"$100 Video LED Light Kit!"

I've actually covered this light in my video where I compare 10 different LED lights and what's great about it is the cost you can get it between seven bucks believe it or not on ebay all the way up to twenty twenty five dollars depending on what kits you get and i got this one at seven dollars which is amazing but that deal isn't always available uh so i'll link to one in the description that'll go to amazon and the beauty with that is it has a really affordable kit that comes with a light a battery and a charger so you're done out of the box and a couple little gels that'll go into the front of the light so on the back there's a power button that you can hold down boom there's 99 or 100 on the light very bright going to work great for so many different applications it's dimmable it has a dc power input so if you don't want to use batteries you can skip that has a little ball head here it's going to work great for really anything other than our key light it could be a hair light a background light a kicker all kinds of goodies so we'll talk about that when we go into the lighting next we're gonna talk briefly about stands which at this budget it really doesn't matter what you go with usually you can find a kit of two stands on Amazon for about 25 bucks so I have a couple different options in the description and you're not gonna get amazing quality but again this is a starter kit and even cheap stands I still have tons of them around the studio and sometimes you just need a butt ton of stands so it doesn't hurt to have a couple of cheap ones laying around even as you upgrade your gear so stands are taken care of and that's the entire kit. Now let's go upstairs and I'll show you how much damage you can actually do with a $100 light kit.
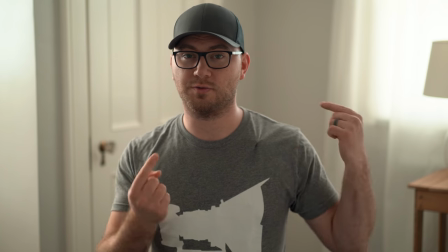(4:46)
Also let's grow a beard. Okay so now we're in a small room. I switched to a wireless microphone and this is what we're going to be lighting.
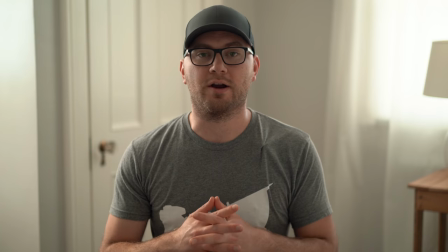(4:54)
Just a typical kind of interview or more YouTube setup where you could directly talk to the camera blah blah blah my YouTuber this is my bedroom blah blah blah.
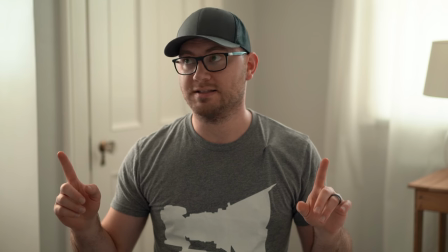(5:03)
So really small room and what we're going to do now is turn the lights on from our $100 kit we're gonna have a key light
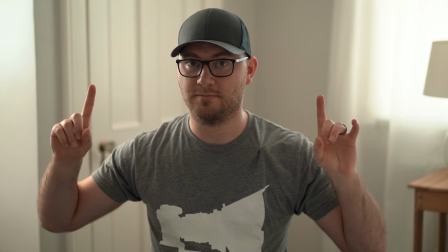(5:10)
right here and we're gonna have a background light behind me so let me go ahead and turn those on so there is the key light way too bright
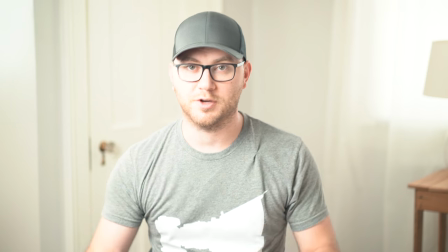(5:17)
so let me go ahead and drop my camera settings which will lower the noise since we're gonna be changing our ISO ah so that is much better and
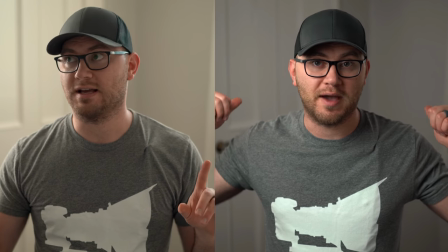(5:25)
you can see we've got some definition across the face it's dark in the background nicely because we have this bright source and we're able to
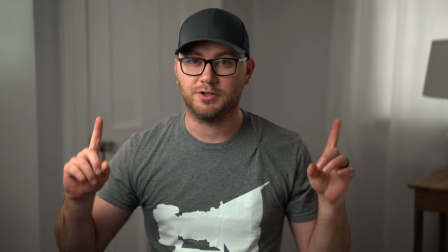(5:33)
drop our ISO now to make it a little more interesting in the background I'm gonna turn on the little LED light behind me one second you've noticed
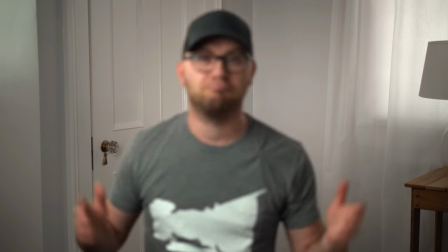(5:41)
I've hidden it right back here I'll go ahead and hold the power button boom now we have a nice little bit of a interest behind there
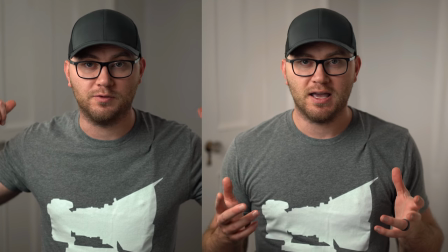(5:50)
you can see kind of the before and after with the light on and off and that's just gonna raise the background just a little bit what's awesome
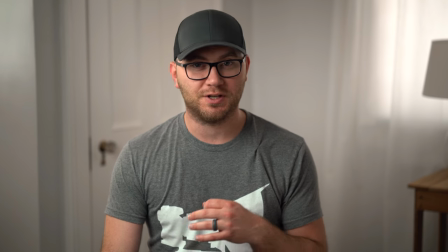(5:57)
is that light is right now only set to 35 percent so in theory you could go way brighter with it and what i think i'm going
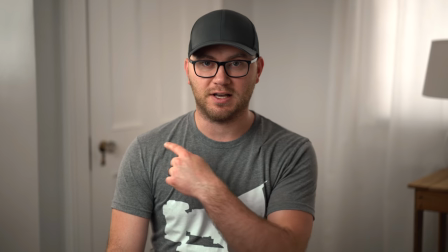(6:05)
to do now is add a blue filter to the front of it which some of these lights that we talked about come with and that'll add a little more
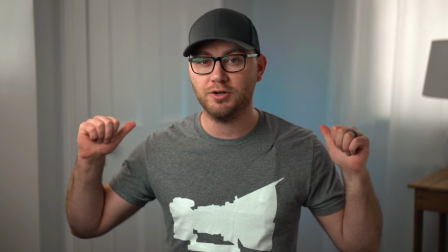(6:12)
interest by adding some color and there is the light with the blue little filter tray that pops in and now we've got a blue
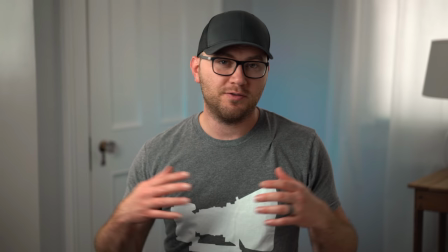(6:19)
background not something you maybe want to use all the time but if you have just a similar gray and white everything like I do here.
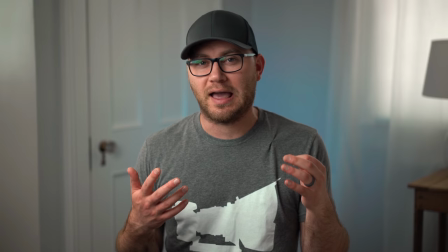(6:27)
It's kind of nice to mix it up a little bit by adding a little pop of color.
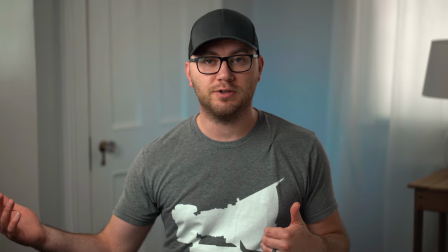(6:31)
So once again here is the final setup with just our two lights with the stands and everything adding up to $100
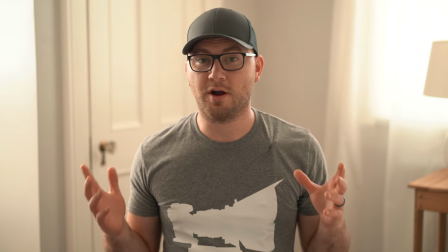(6:38)
and I'm going to turn everything off back to where we were and here we are back to what we originally started with me sitting in a room.
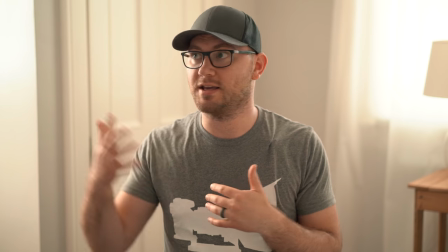(6:45)
You can already see the big problems with just shooting without any additional light. I've got these bright windows behind me.
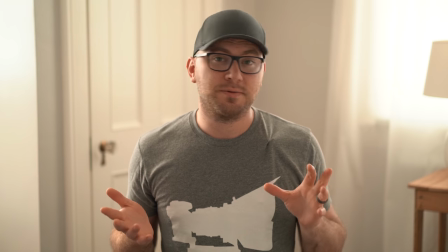(6:52)
My face is dark but I've got bright spots here and there. So it's possible to use natural light and get good results but it can be really tricky
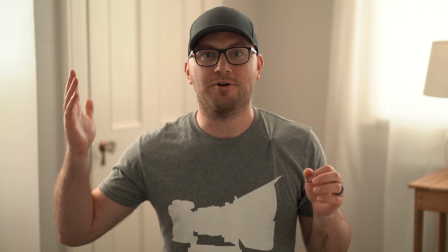(7:00)
and if a cloud comes overhead or you're trying to shoot at night it becomes a real headache.
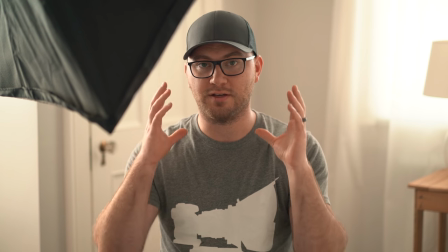(7:06)
There's another thing you can do which will look really nice if we bring the camera closer and have a smaller frame here and get kind of zoomed in if you will.